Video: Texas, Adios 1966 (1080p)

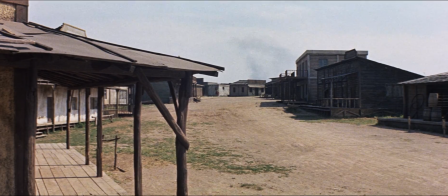2s
Hi, I'm C. Courtney Joyner, novelist, screenwriter, and Franco Nero fan numero uno.
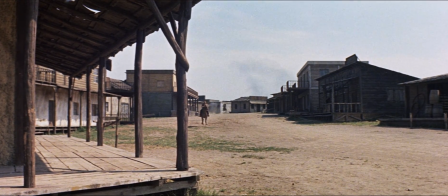10s
And I'm here with... Henry Park. Hi, I'm Henry Park, screenwriter, film editor for True West magazine,
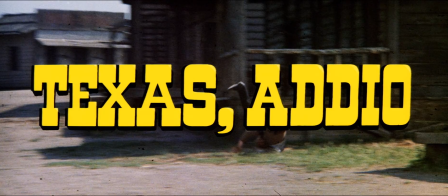18s
and I write Henry's Western Roundup, the online report on Western film production. And we're here to talk about Texas Adios.
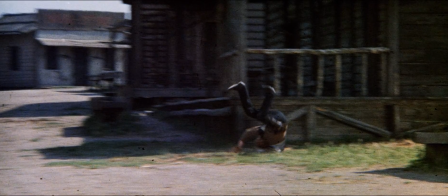25s
And of course, we're right in the middle of action, even as we start. Yeah, they don't waste any time coming into this.
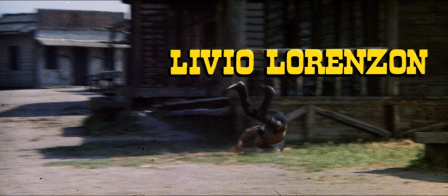34s
And in fact, it's a very interesting action sequence because you see a whole lot happening,
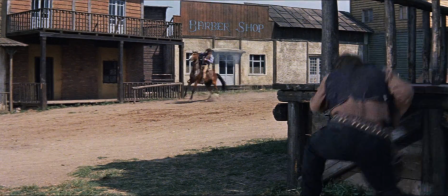39s
but you don't know what it all means for a long time because you don't know who's the good guy,
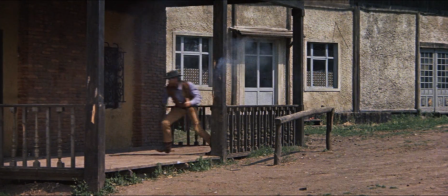45s
who's the bad guy, who to root for. Well, one of the things here, Henry, with this I noticed right away is this movie was made in 1966.
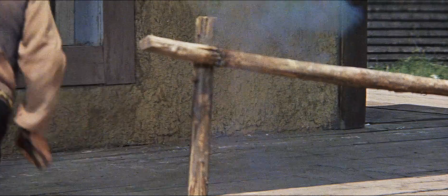54s
And it was, of course, Franco Nero's third Western in a row after Django and Massacre Time.
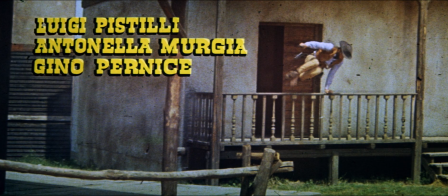62s
But this
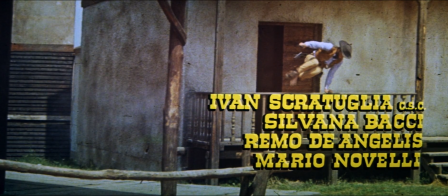64s
use of a title sequence for action is actually quite unusual for this time.
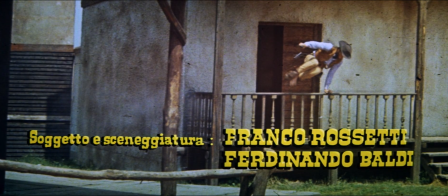72s
We certainly title sequences to introduce characters.
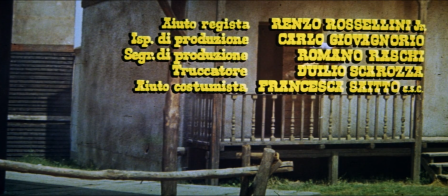76s
I'm thinking about The Professionals, probably, of course, later The Wild Bunch.
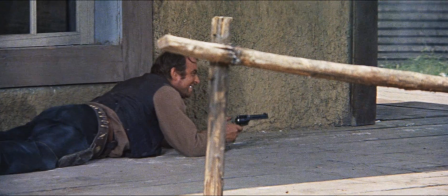81s
I mean, but it was always to ease us into who the characters are as we ran credits,
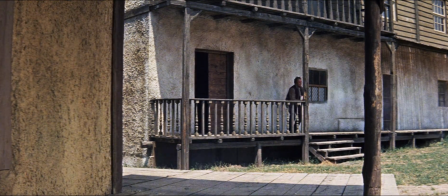90s
we're not immediately thrust into a shootout, even as the credits are rolling and everybody is popping off rounds at each other.
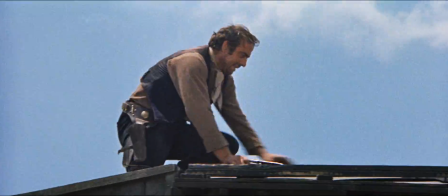98s
That's right. It was much more standard to be seeing maybe a little action and then a lengthy animated
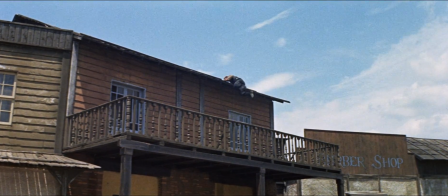107s
graphic-filled title sequence. It was, certainly for Eurowest, certainly for the Leones and everything else.
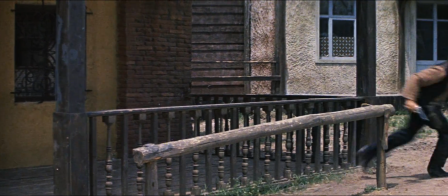113s
Of course, even in the Once Upon a Time in the West is one of the greatest intro title sequences of all time.
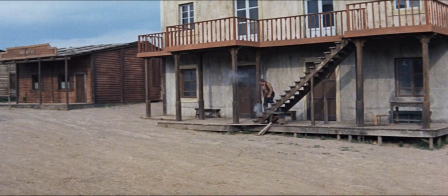120s
Oh, yes. But the Charles Bronson shooting Woody Strode and
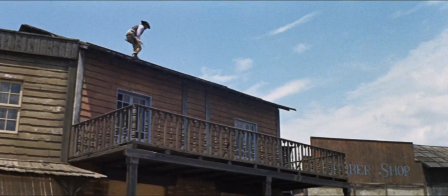125s
Jack Elam and company happens after the Sergio Leone credits.
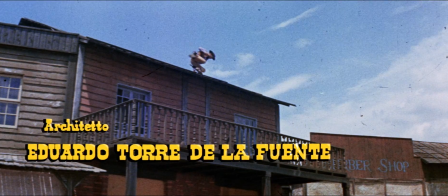130s
So we're right in the middle of all of this. There we are with our set designers.
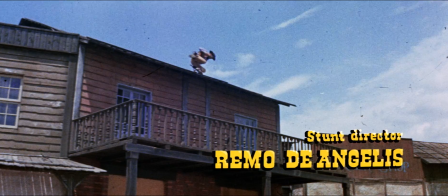134s
And so this is an unusual approach, and I love the way this is cut with the freeze frames.
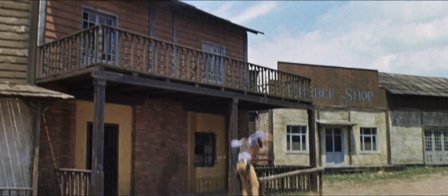145s
Is beautifully done. It is. It certainly tells you they're not throwing dummies over walls, that these are real guys doing some very tough stuff.
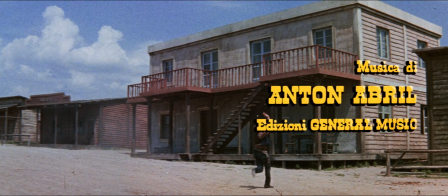154s
And Enzo Barboni, of course, is E.B.
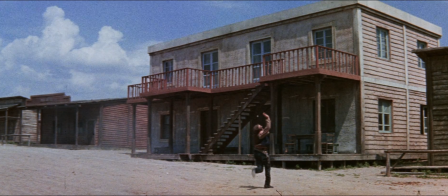156s
Clutcher, the director behind the Trinity movies, and he was a tremendously good
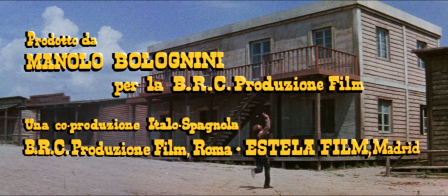165s
DP and always had great, I think, influence and impact on any of the films that he photographed.
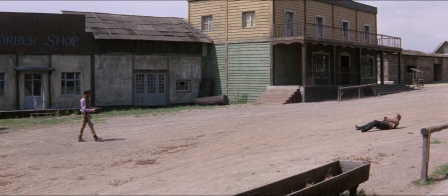174s
Yes. Always loved his work on Five Man Army. Five Man Army is just terrific, of course, written by Dario Argento.
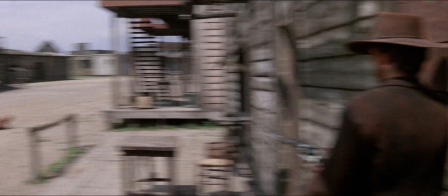182s
And this movie, even just from this outset, this
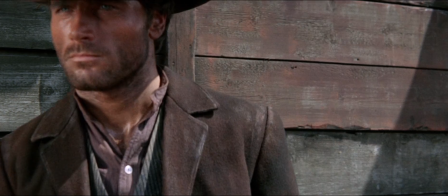189s
town was newly constructed in Alameda, and beautiful set.
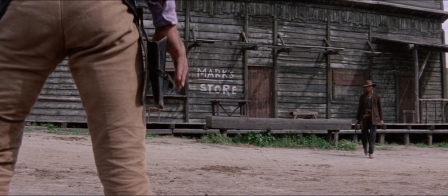195s
In fact, the film is filled with some really wonderful backgrounds and set pieces.
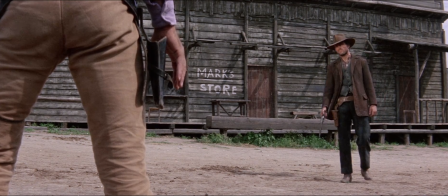203s
Ironically, of course, the claims, as we know, from Franco Nero and our wonderful Fernando Baldi,
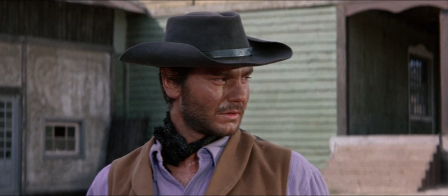212s
is that this is the most American of Euro-Western, something that I know we're going to be debating because...
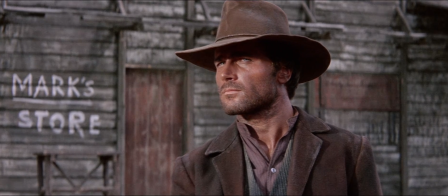220s
as you and I have said, it's American if you're thinking of Via rides and 100 rifles.
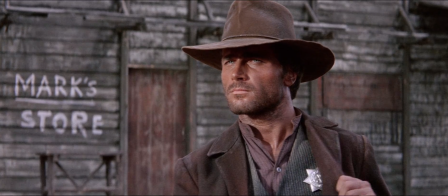226s
I don't know that this really... not exactly Stagecoach.
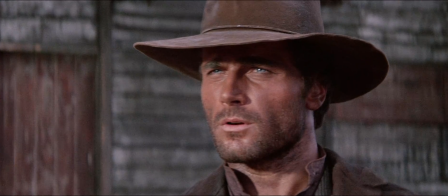232s
Hardly, or High Noon. Right.
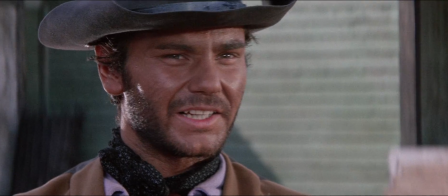236s
And this was something, Henry, you and I had talked about and this what makes this different right from the outset,
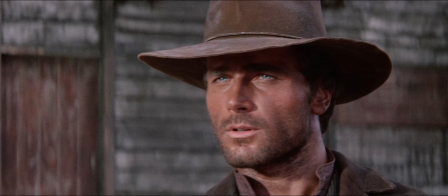242s
is Franco Nero actually plays a lawman.